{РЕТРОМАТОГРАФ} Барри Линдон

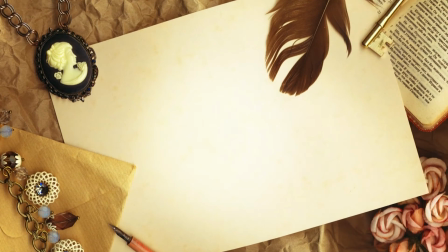[17:17]
Кстати, раз уж об этом зашла речь, фильм Кубрика местами напоминает стихотворение.
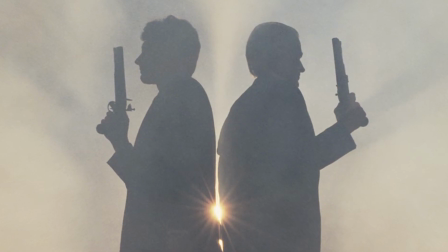[17:21]
Например, дуэль с капитаном Куином в самом начале и с лордом Буллингдоном в конце.
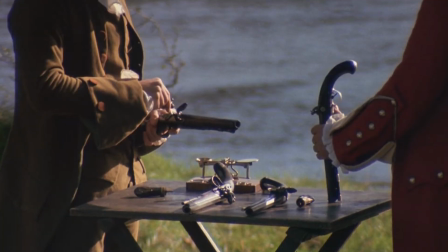[17:26]
Дуэль является одним из главных мотивов произведения.
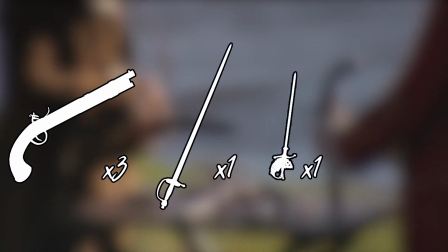[17:29]
За весь фильм было 3 дуэли на пистолетах, 1 на шпагах, 1 учебный фехтовальный поединок и 1 кулачный бой Барри с служивцем.
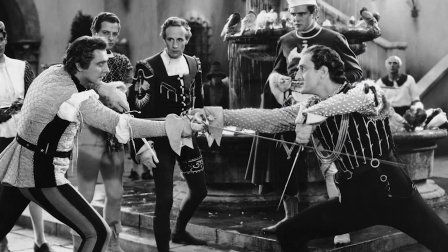[17:38]
Но одно дело бокс или фехтование, дуэль же на огнестрельном оружии является более психологическим испытанием.
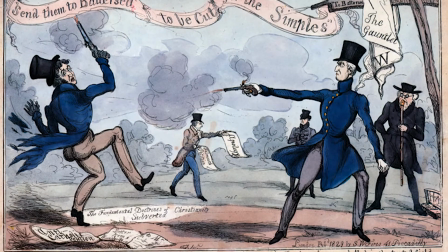[17:44]
Особенно, когда сражаешься против своего пасынка или из-за какой-то мелочи. Вот лично я никогда не видел смысла в дуэлях.
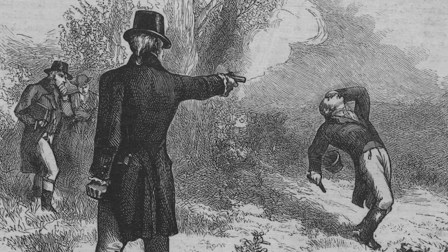[17:52]
Честь! И только из-за этого погибло столько людей. Вспомните того же Евгения Онегина, ведь ни за что пропал Ленский.
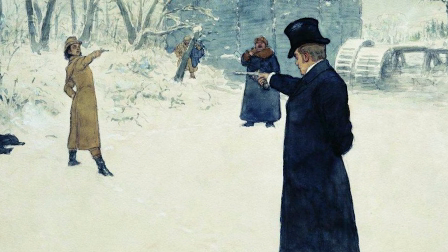[17:59]
Увы, былые времена нам не понять никогда.
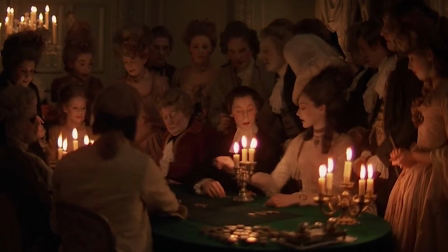[18:01]
Также в фильме фигурируют карточные игры, во время которых Барри 2 раза влюблялся, а под конец фильма играл собственной матерью.
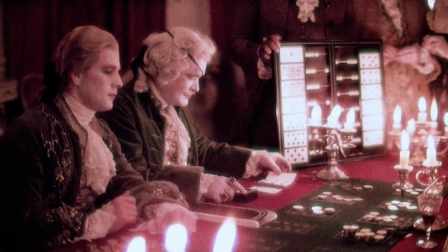[18:09]
Но помимо этих 3 партий, главный герой вместе с Шевалье де Бальбари создал целую шулерскую карьеру. Профессор испанского языка Марвин де Луга, рассуждая о фильме, утверждал: «Казалось бы, как формы проявления агрессии,
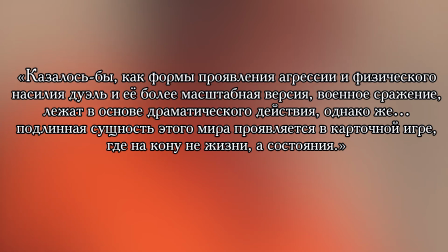[18:23]
физического насилия, дуэль и ее более масштабная версия, военное сражение, лежат в основе драматического действия. Однако же, подлинная сущность этого мира проявляется в карточной игре, где накануне жизни, а состояние».
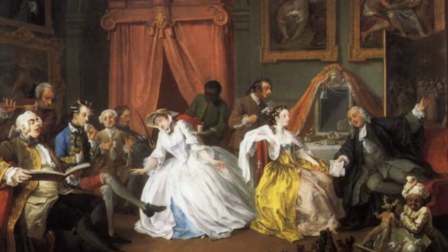[18:37]
И в самом деле, Кубрик всеми силами пытается показать нам, сколько лицемерия кроется в лицах британских дворян.
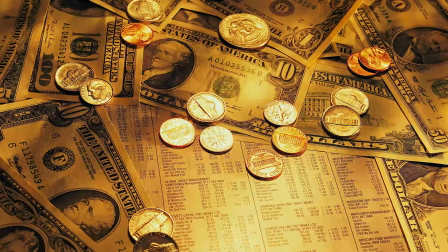[18:44]
Миром правят деньги.
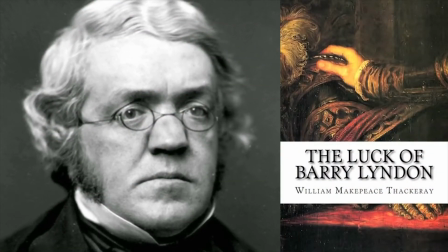[18:46]
По-моему, в то время как книга является произведением с веселой и беззаботной атмосферой, ее киноадаптация более глубже и неторопливее, а местами трагичнее.
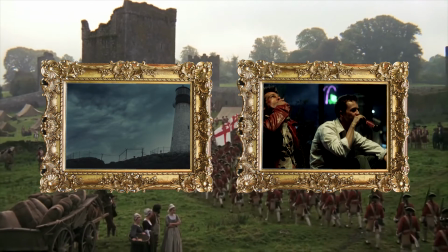[18:55]
Ранее я уже рассказывал о 2 фильмах, переплюнувших оригинал в текстовом формате.
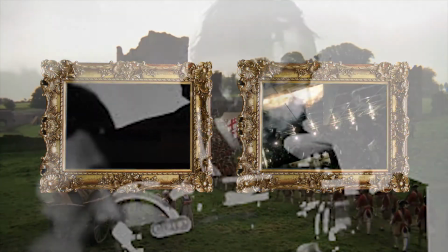[18:59]
Не всегда книга лучше фильма, это факт. Но в случае с Кубриком нельзя назвать ни одной его работы, которая была бы хуже оригинала.
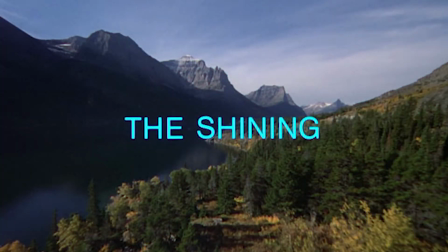[19:07]
Что «Космическая Одиссея», что «Заводной апельсин», что «Сияние» — все эти картины кажутся более глобальными, глубокими и продуманными, чем оригинальные произведения.
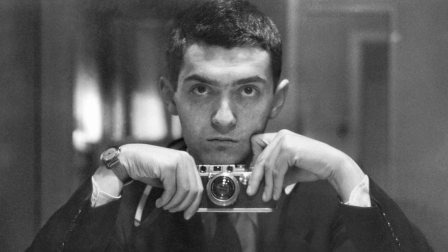[19:16]
И после этого разве можно сказать, что Кубрик не гениален? Хотя опять же это дело вкуса.
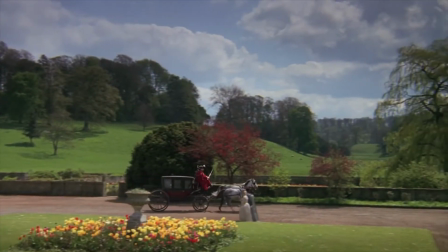[19:21]
Ни для кого не секрет, что операторская работа в Барри Линдоне великолепна. Очень красивые кадры, приятные ландшафты, нежное освещение.
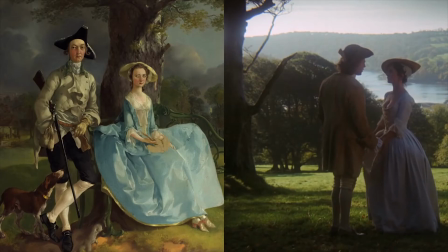[19:29]
И не напоминает ли вам это живопись? Исходя из достоверных фактов, Кубрик черпал вдохновение из картин эпох неоклассицизма и романтизма.
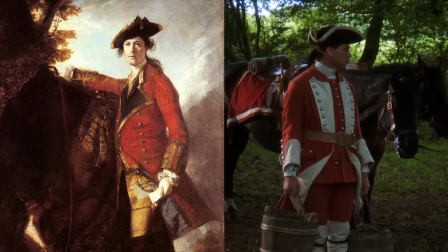[19:37]
Практически каждый кадр словно застывшая картина с размеренно двигающимися или же вовсе остановившимися героями.
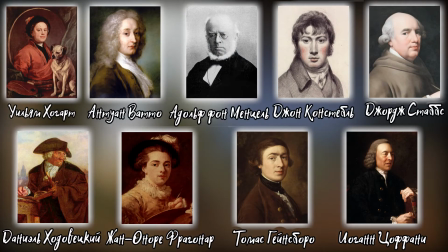[19:44]
Режиссер обращался к работам художников Уильяма Хогарта, Антуана Вато, Адольфа фон Менцеля, Даниэля Ходовецкого,
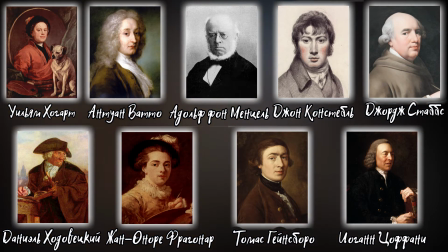[19:52]
Жана Оноре Фрагонара, Джона Констебля, Томаса Гейнсбора, Иоганна Цафани и Джорджа Стапса.
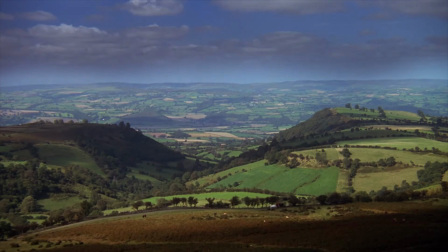[19:58]
Именно основываясь на этих мастерах своего дела, режиссер определился с цветовой гаммой фильма.
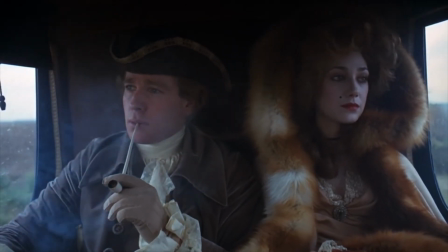[20:04]
Практически все напоминает пейзажи или портреты.
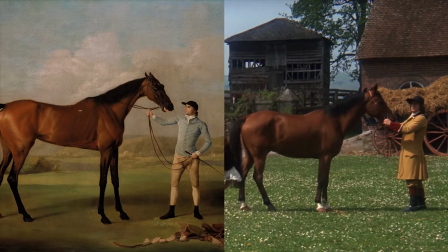[20:07]
Вполне возможно, сходство кинополотна с живописью можно объяснить страстью Кубрика к созданию наиболее реалистичной истории.
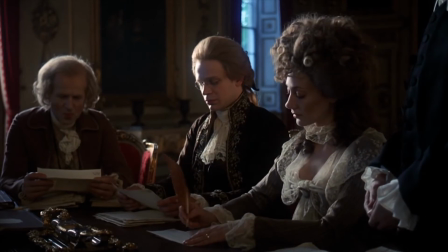[20:13]
Режиссер, как я уже говорил, снимал в подлинных локациях, использовал несколько достоверных костюмов 18 века, располагал актеров в основном в неподвижных позах.
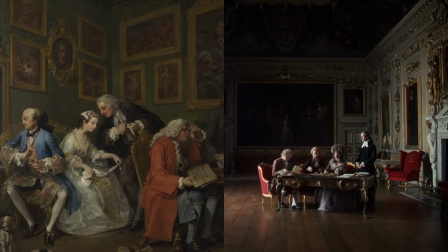[20:22]
Поэтому магия картинки работает, и фильм нередко называют окном в прошлое, с чем я не могу не согласиться.
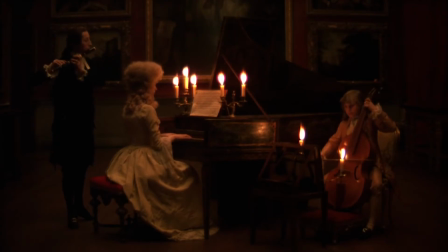[20:28]
Все 3 часа ты словно погружаешься в прекрасный мир уже давно усопших людей. Кубрик воскресил дух 18 18 столетия, что ранее никому не удавалось.
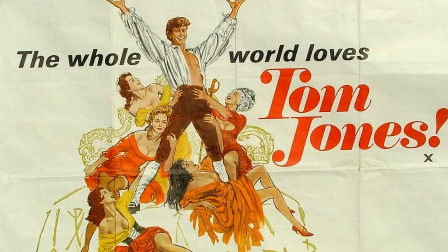[20:37]
Даже Том Джонс, который в то время считался эталоном костюмного кино, не смог перенести зрителя в свою атмосферу.
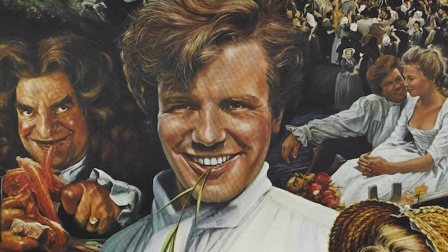[20:43]
Это была легкая комедия, и поэтому публика не воспринимала ее всерьез. Кубрик же знал это, и поэтому превратил плутовской роман Такерея в трагичное произведение.
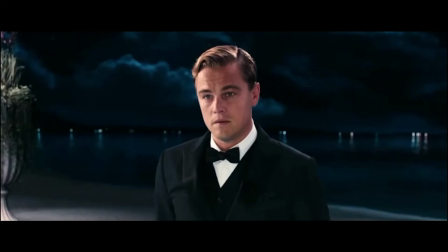[20:52] Нельзя вернуть прошлое. Нельзя вернуть прошлое?
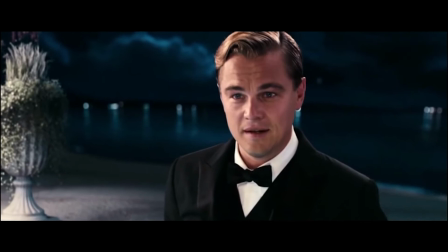[20:58] Нет. Ну, конечно же, можно.
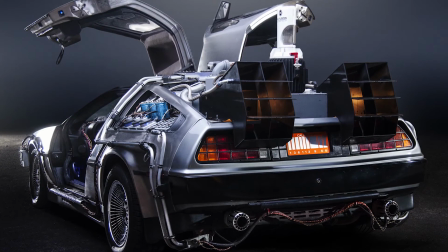[21:02]
Мистер Стэнли Кубрик построил кинематографическую машину времени.
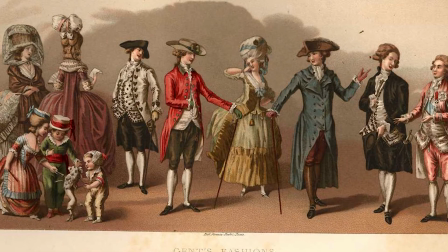[21:07]
Он изучил все детали быта 18 века для создания наилучшего впечатления у зрителя.
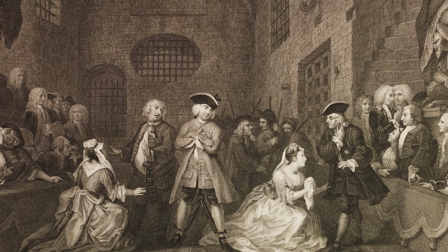[21:12]
На мой взгляд, фраза «краткость сестра таланта» не всегда правдива.
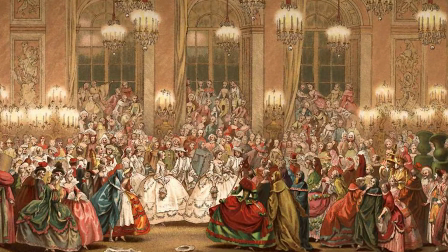[21:16]
Как я уже говорил, оригинальный роман Такерея полон приключений, быстро переходящих от одного к другому.